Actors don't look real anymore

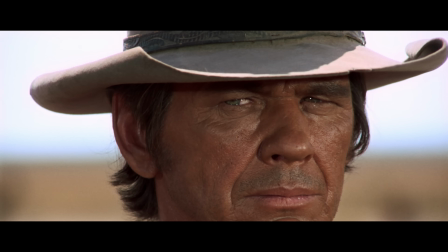[0:01] Inside the men, there were 3 bullets.
Look at this face.
You brought 2 too many.
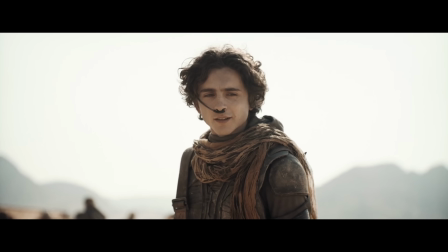[0:06]
Now, look at this one.
You don't believe in the Lysine guy?
On the left is a landscape.
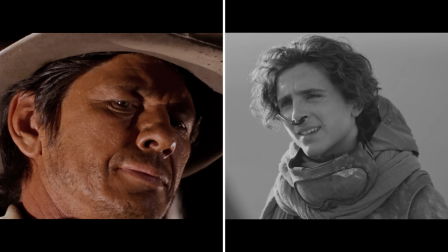[0:12]
It's a face that feels like it's part of the world it inhabits.
Cheyenne's right.
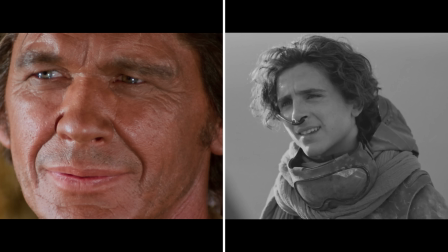[0:16] Once you've killed 4, it's easy to make it 5.
It's cracked, weathered, and reflects time spent in the harsh sun.
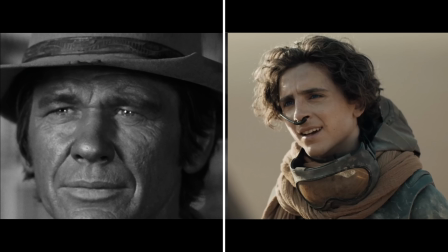[0:25] We have more than one, you and me.
On the right is a portrait.
Nothing fancy.
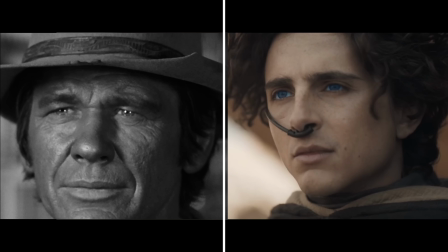[0:30] Nothing fancy. Hey.
It's clean, smooth, and bathed in light that nearly erases all sense of texture.
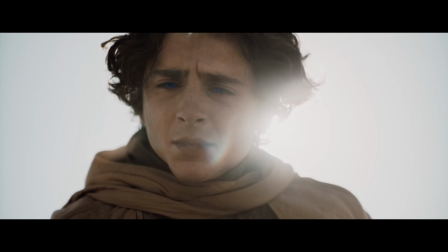[0:39] Talk to me, Thomas.
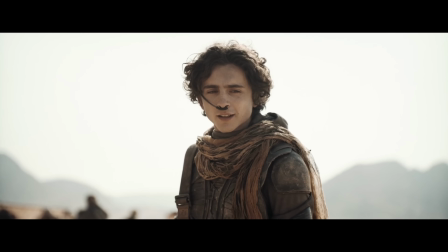[0:41]
Both characters are heroes of their respective stories, but the language used to film them is radically different, and it raises an important question.
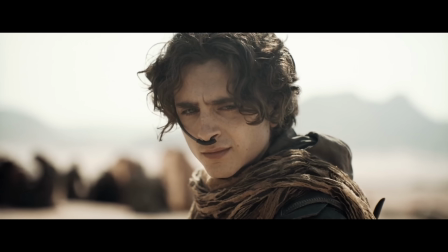[0:49]
Why has the texture of the human face in cinema changed so dramatically?
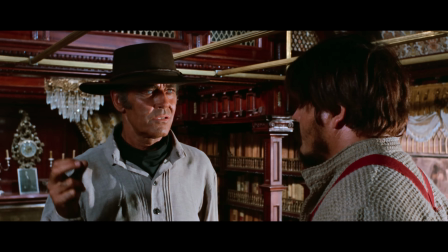[0:55] Man can't even trust his own pants.
It's not simply that older films look old.
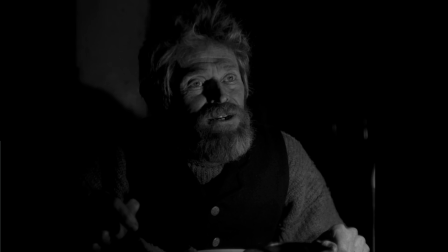[1:00]
In fact, some modern films still take this approach. When creating his 30s noir-inspired film Mank,
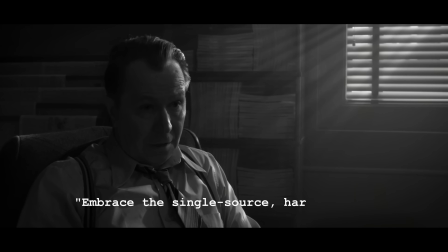[1:07]
David Fincher decided to embrace the single-source, hard light, high contrast, deep depth of field look.
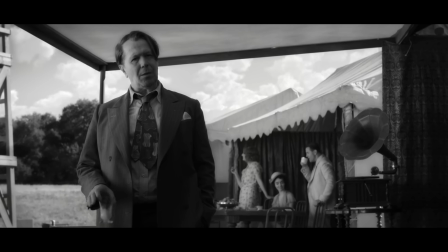[1:14] Not in relays. Help spread the blame around.
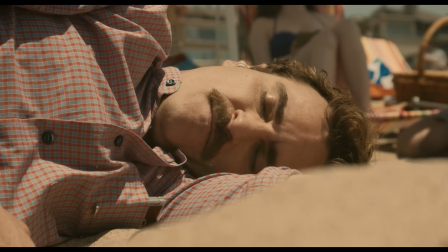[1:18]
But there's been a fundamental aesthetic shift in how we light, film, and process the human face.
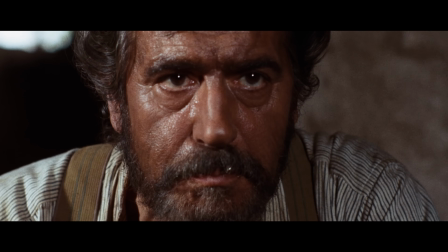[1:24]
We've moved from an age of harsh grit to one of clean gloss,
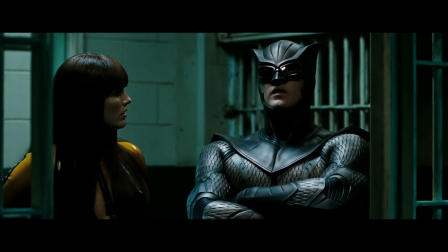[1:29]
utilizing technology to create the look that we now consider to be cinematic.
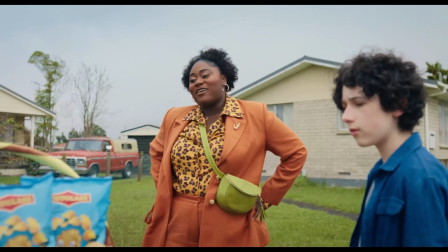[1:34] In theory, I know all about you.
But to understand where we are, we have to understand where we came from.
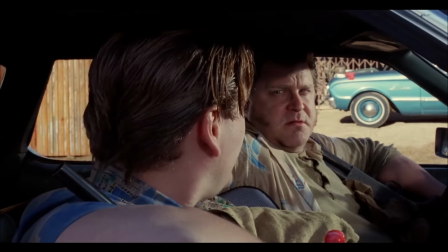[1:42]
Prior to the 2000s, the vast majority of movies were filmed on, well, film.
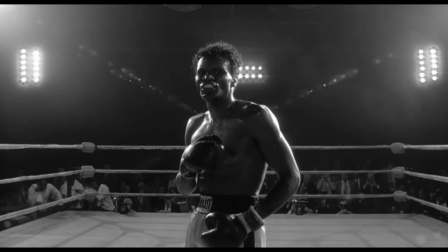[1:47]
And while it certainly has its benefits, it also has its drawbacks.
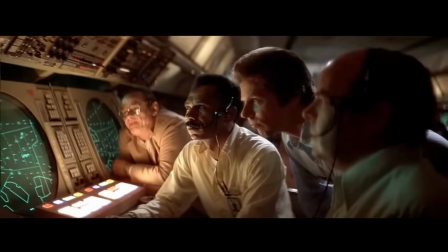[1:52]
And one of the biggest, especially for older cameras, was a much slower shutter speed.
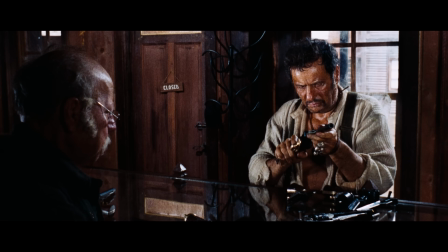[1:57]
In other words, they needed brighter light to make sure the film was properly exposed.
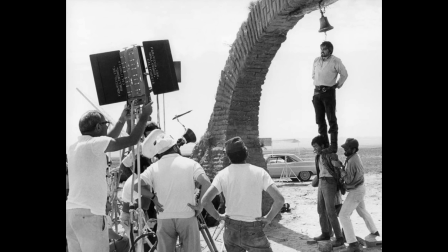[2:02]
This led to many cinematographers using hard key lights, typically tungsten lights,
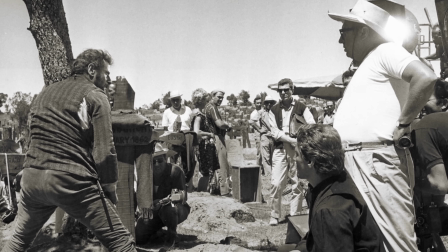[2:07]
that produced an incredibly high contrast source, leading to defined shadows and visible textures.
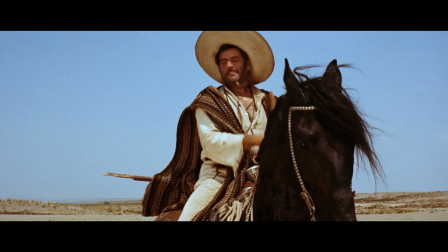[2:13]
But this wasn't the only light source films used.
They say people with fair skin can't take too much.
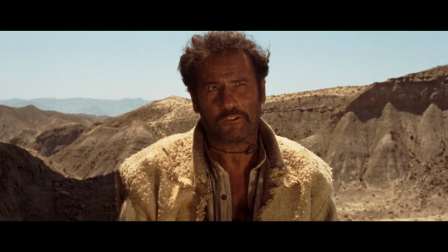[2:20]
Older westerns, like Leone's Dollars trilogy, were filmed on location in the desert.
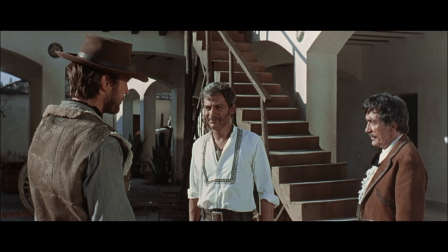[2:26]
They did this to utilize the bright, harsh sunlight, not only helping to illuminate the scene,
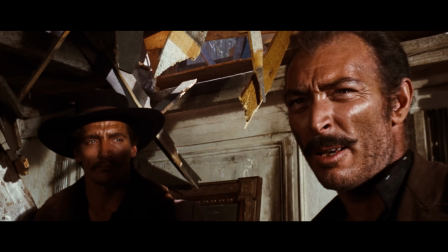[2:31]
but providing them with the dynamic and strong shadows they wanted to portray.
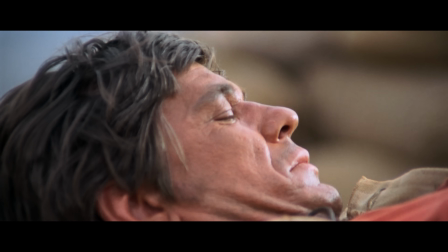[2:36]
That means besides the heat from the tungsten lights, they also had to deal with the natural heat of the environment.
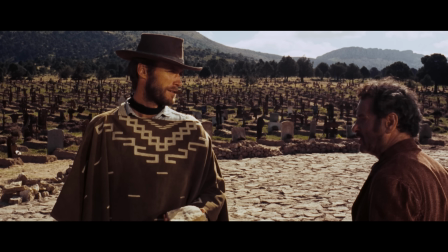[2:42] No, you dig. You dig.
This is why the actors in those films tend to look the way they do.
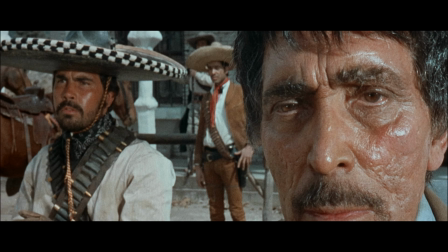[2:49]
Many films wanted to portray the characters as realistically as possible,
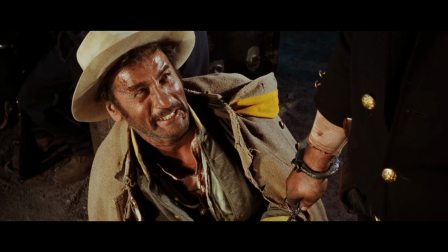[2:54]
and that meant allowing the natural sweat and dust of the desert to provide them with even more texture and detail.
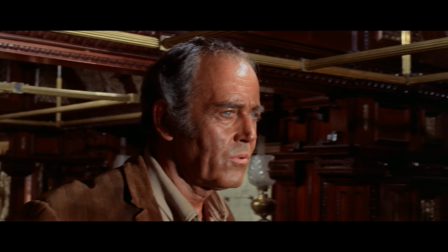[3:00] But they can still shoot holes big enough for our little problems.
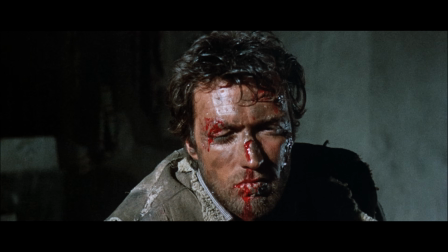[3:04]
And the shine that many of these actors had was due not only to real sweat, but also to artificial makeup. One thing that's never discussed in these movies is that these actors wear an incredible amount of makeup, as if they're all sunburned.
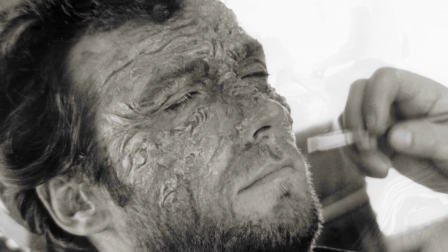[3:18]
And you really get a sense of the dust and the heat and the location.
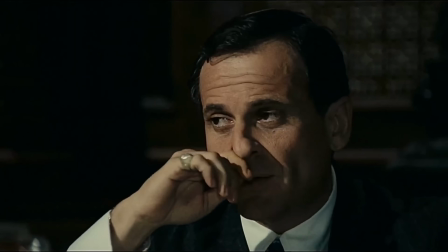[3:23]
If conditions weren't providing directors with the look they desired,
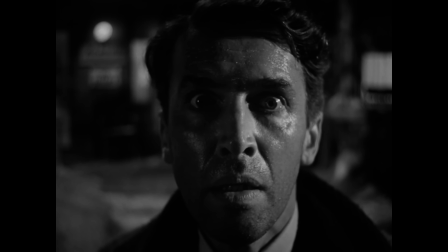[3:26]
they would have the actor sprayed with a glycerin mix or coated in Vaseline to simulate sweat.
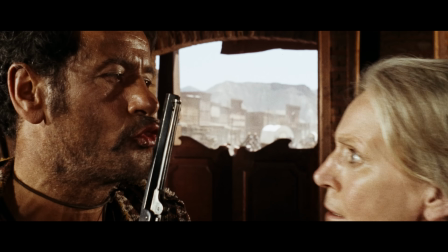[3:32]
They could then locate lights in accordance with the camera, so that when it hits a curved surface, it would bounce back directly into the lens.
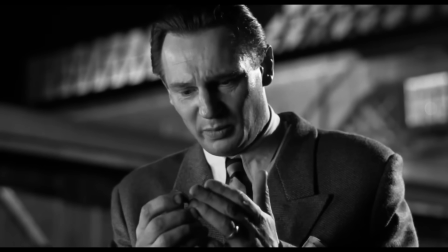[3:40] This is gold. 2 more people.
But this wasn't completely the norm.
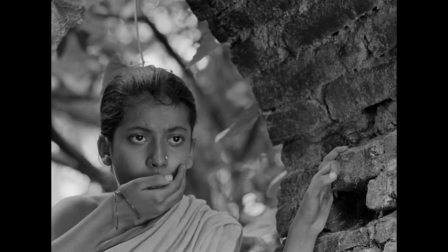[3:46]
Cinematographers like Subrata Mitra were using soft bounce light all the way back in the 50s,
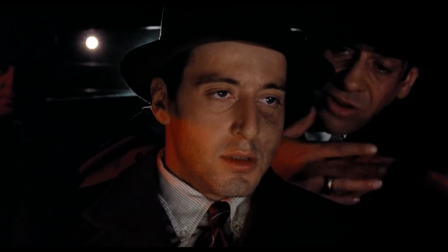[3:51]
which means it wasn't completely a necessity, but a style choice, one that many westerns in particular made for a reason.
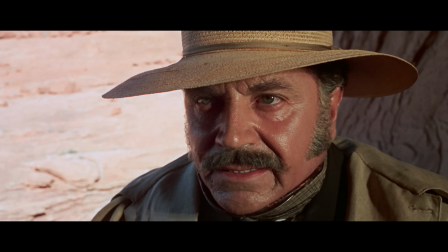[4:00] I've had enough of your butcher tactics. I know that woman is here.
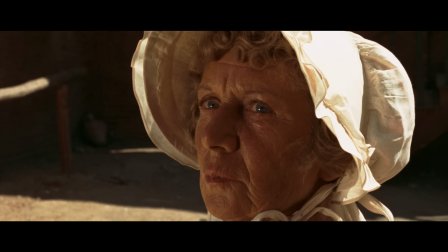[4:05]
Sergio Leone was known for using human faces as a type of landscape.